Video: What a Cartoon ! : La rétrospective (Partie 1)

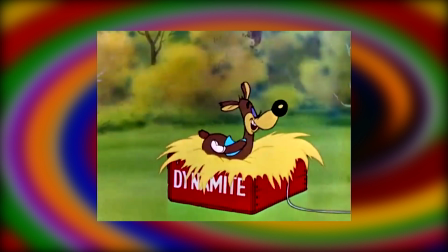1244s
Un duo constitué de deux ours, George le plus petit et le plus intelligent venant toujours avec un plan à exécuter, et Junior le grand idiot qui vient en général les ruiner accidentellement.
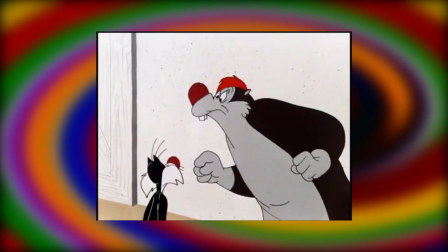1252s
Ce duo est une des nombreuses occasions que les cartoons de H d'or ont eu de parodier le duo formé par George et Lenny dans le livre Des souris et des hommes de John Steinbeck.
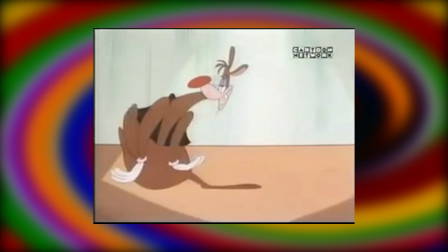1260s
Initiative sympathique de ramener ces deux personnages qui ne sont pas des plus connus au sein de l'escadron Avery, mais sous le style Ventura, j'ai craint que ça ne devienne encore une fois assez lassant.
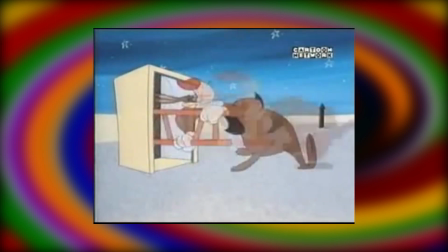1268s
Mais au final, eh bien, ce fut une bonne surprise, et un cartoon que j'ai pris plus de plaisir à suivre que les deux précédents du réalisateur, pour plusieurs raisons.
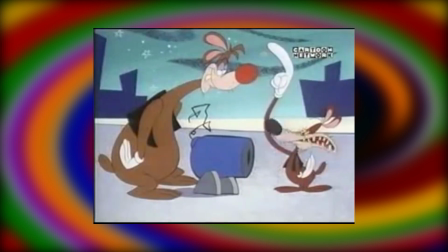1276s
Alors il ne faut pas s'attendre à la qualité d'un Tex Avery, mais j'apprécie que Patrick Ventura apporte son empreinte en tentant d'emprunter la structure d'un cartoon normal.
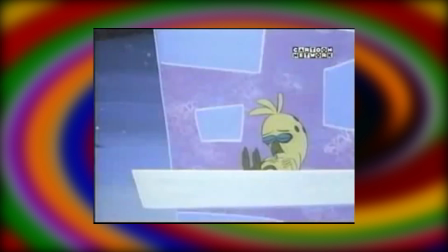1283s
Il y a une idée plus développée, avec un oiseau ne cessant d'éteindre l'ampoule d'un établissement parce que ça l'empêche de dormir, alors que le boulot de George Jr. est de la surveiller.
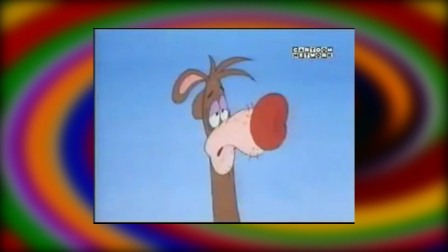1291s
Cette fois, on a un conflit mieux établi et plus propice aux situations comiques logiques qui en découlent.
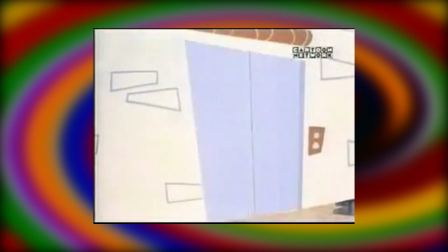1295s
Cette fois, on a plus souvent des arrière-plans pleinement définis, à la différence de ceux plus expérimentaux des deux précédents,
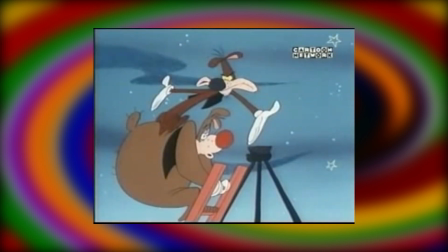1300s
et dans la veine Patrick Ventura, on conserve cette animation bien élastique pour amplifier l'exagération autant que possible.
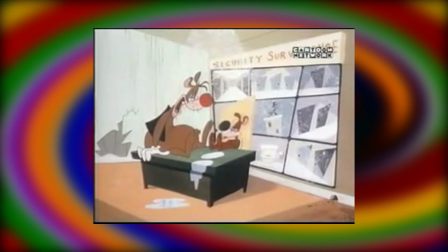1306s
Amplification faite aussi dès l'apparition du duo éponyme, où l'on voit que les traits ont été assez forcés dans le design pour faire comprendre que George est le petit ténueux, plus colérique que chez Avery,
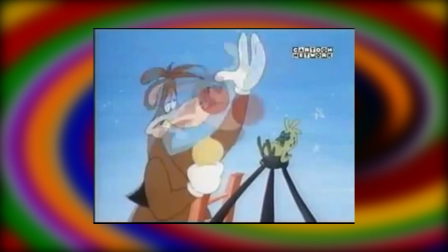1315s
et que Junior est le demeuré de service.
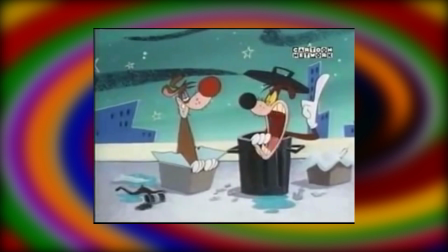1317s
Je ne suis pas fan du style du réalisateur sur plusieurs aspects, mais j'apprécie qu'il apporte son style à ces deux personnages, au lieu de simplement se contenter d'imiter un maître du cartoon.
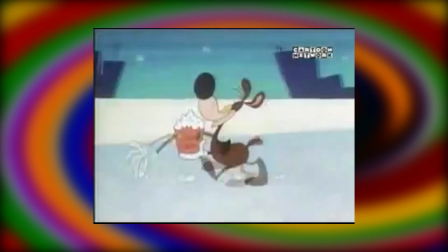1325s
En fait, je préfère l'animation dans ce court-métrage parce que le style over the top est un peu mieux maîtrisé, et propice à un peu plus de diversité et d'idées loufoques intéressantes.
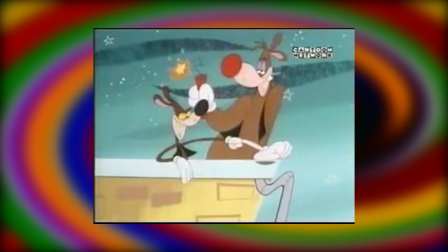1333s
Et je me rends compte que Ventura joue avec quelques petits détails qui font la différence de cartoon en cartoon.
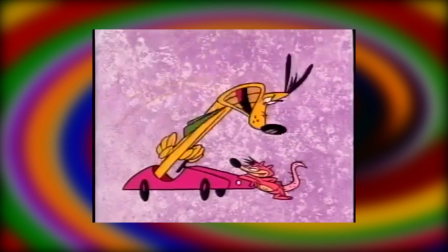1338s
Notez l'évolution du style des décors au fur et à mesure, ou la différence des contours des personnages entre Out and About et Lookout Below par exemple.
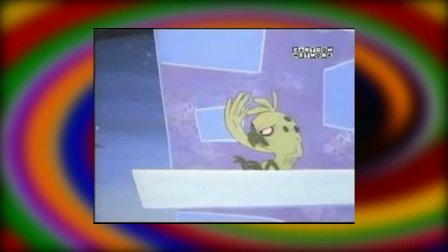1344s
Ce dernier se permet même des choses comme l'ajout d'ombre occasionnelle, même si c'est assez inconsistant de ce côté.
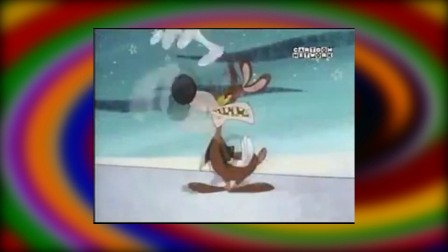1349s
Mais avec ça, on a donc la structure d'un George Junior comme on pouvait le voir chez Avery,
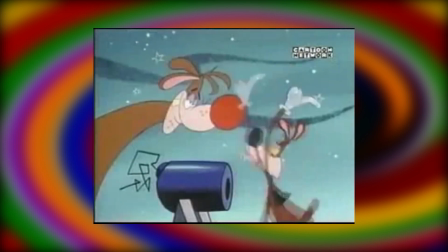1353s
avec George qui intervient avec un plan, donne des instructions précises à Junior, celui-ci qui fait capoter le plan,
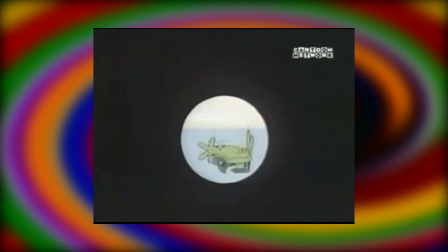1358s
généralement à cause justement de la précision des instructions données.
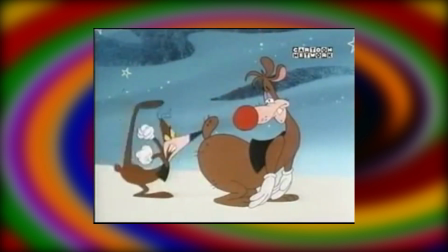1361s
Ventura a même conservé le running gag de George demandant à Junior de se pencher pour lui mettre un gros coup de pied au derrière, avec une animation loufoque pour accentuer la punchline.
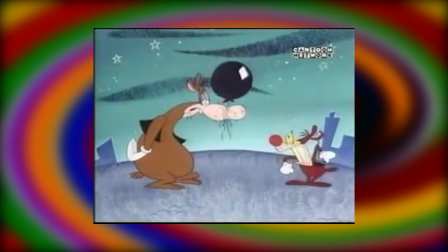1369s
Étonnamment, il y a même quelques subtilités, notamment lors d'une nouvelle maladresse de Junior, avec celui-ci se penchant juste en sachant que George le veut, mais sans même le dire.
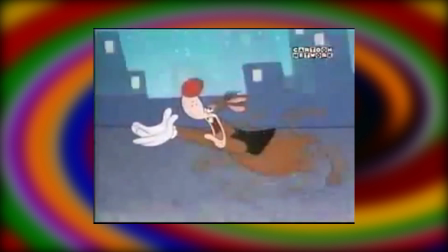1376s
Et il y a de bonnes idées visuelles, un meilleur sens du timing, ça reste très très vif dès la mise en place même du cartoon,
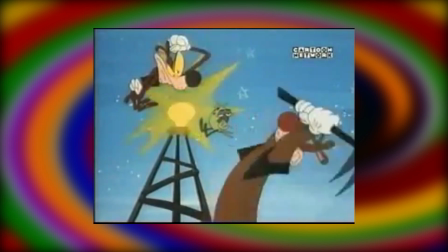1382s
mais le rythme fonctionne d'une meilleure manière, et les animations exagérées passent également plus efficacement,
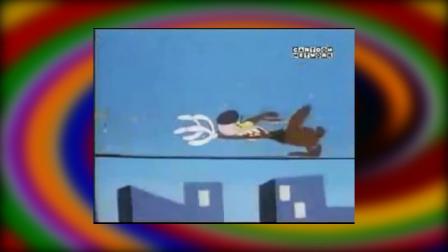1386s
donc oui, c'est un bon court-métrage. C'est une agréable surprise, bon après il ne faut pas voir ce court-métrage dans l'optique d'en voir un bien dans le style des années 40,
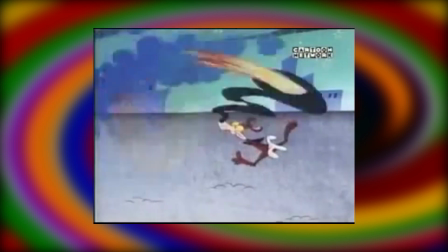1394s
il est bien ancré dans les années 90, avec effets sonores à gogo et éléments plus crades notamment,
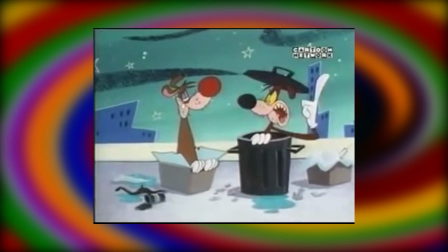1399s
mais c'est un revival qui fonctionne plutôt bien ma foi, et je pense que ça révèle le style de Patrick Ventura à son plein potentiel, tout aussi inégal qu'il soit.
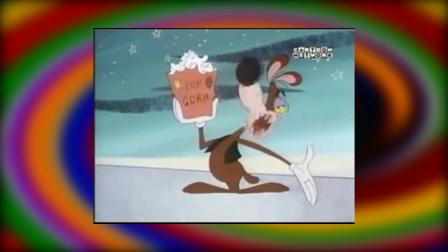1406s
Mais bon, déjà 3 places accordées à la même personne dans cette salve de court-métrage, quand même, espérons un petit peu plus de variété à venir.
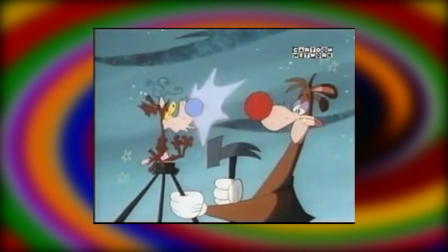1413s Are you okay, George? Junior, I think I need a doctor. I think you need an electrician. And what you need is a brain surgeon!
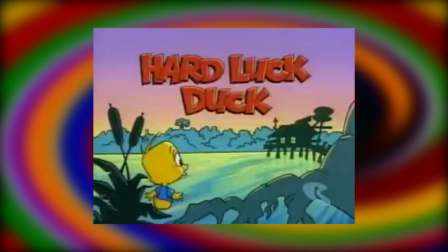1427s
Et on continue et on conclut cette première partie de la rétrospective avec Hard Luck Duck.
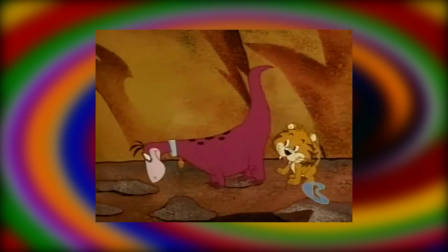1432s
Alors on a vu précédemment un cartoon dirigé par Joseph Barbera, et maintenant c'est au tour de son compère de longue date,
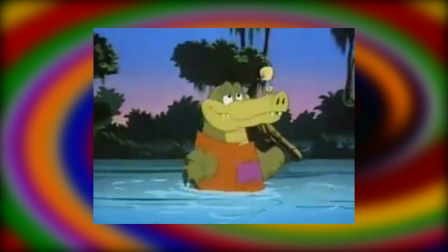1438s
William Hanna, d'avoir son propre court-métrage, et qui a d'ailleurs le mérite de ne pas se baser sur une de leurs franchises existantes.
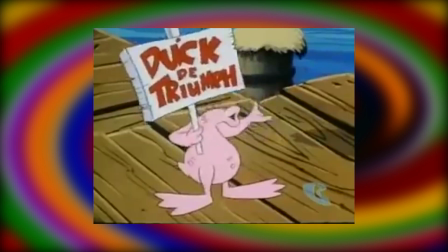1443s
Cela dit, on retourne un peu dans ce genre de dessin animé misant sur une apparence mignonne avec un peu de cartoonesque à côté,
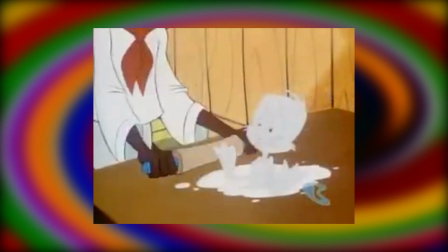1448s
et un rythme plus mesuré aussi, ce qui se sent surtout après deux courts-métrages de Patrick Ventura de suite.
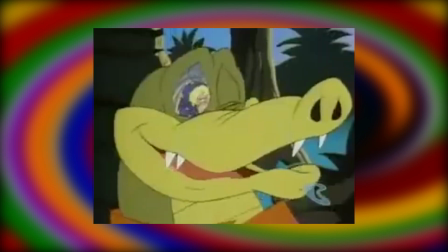1453s
Ce court-métrage est centré sur un duo formé par un alligator nommé Harley et son petit protégé, le caneton Hard Luck, qui visiblement dort dans sa tête.
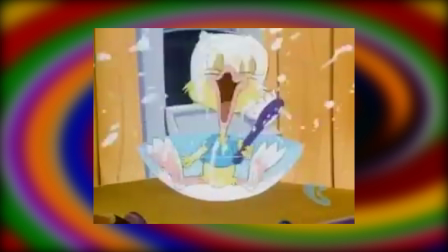1461s
Bah quoi, vous avez un problème ? Caneton dont l'innocence transpire par tous les orifices et qui est surtout pensé pour ça et son apparence adorable en fait.
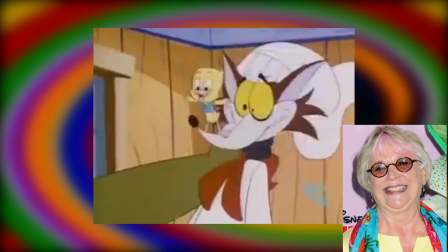1467s
Il se paye même le luxe d'avoir la voix de Russie Taylor et je me disais bien qu'il y avait des airs de Riri, Fifi et Loulou dans son ton de voix.
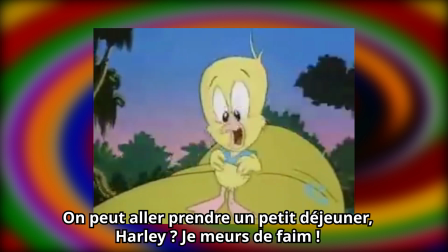1473s Could we do breakfast early? I'm starving. We can't let him give up.
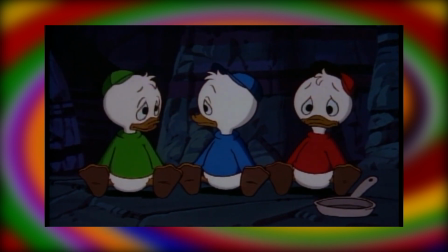1478s We'll search some more in the morning. Right, now let's get some rest.
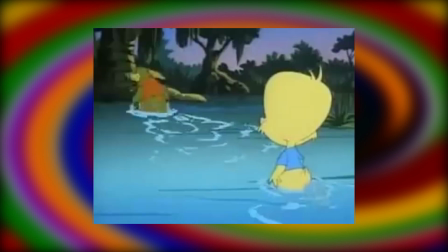1482s
Harley, en alligator responsable qu'il est, laisse Hardluck se promener seul à la recherche d'un petit déjeuner et naturellement y croise des ennuis,
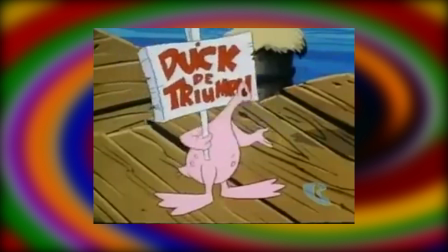1489s
en la personne, si je puis dire, d'un renard gérant d'un petit restaurant. Avec un faux accent français, évidemment.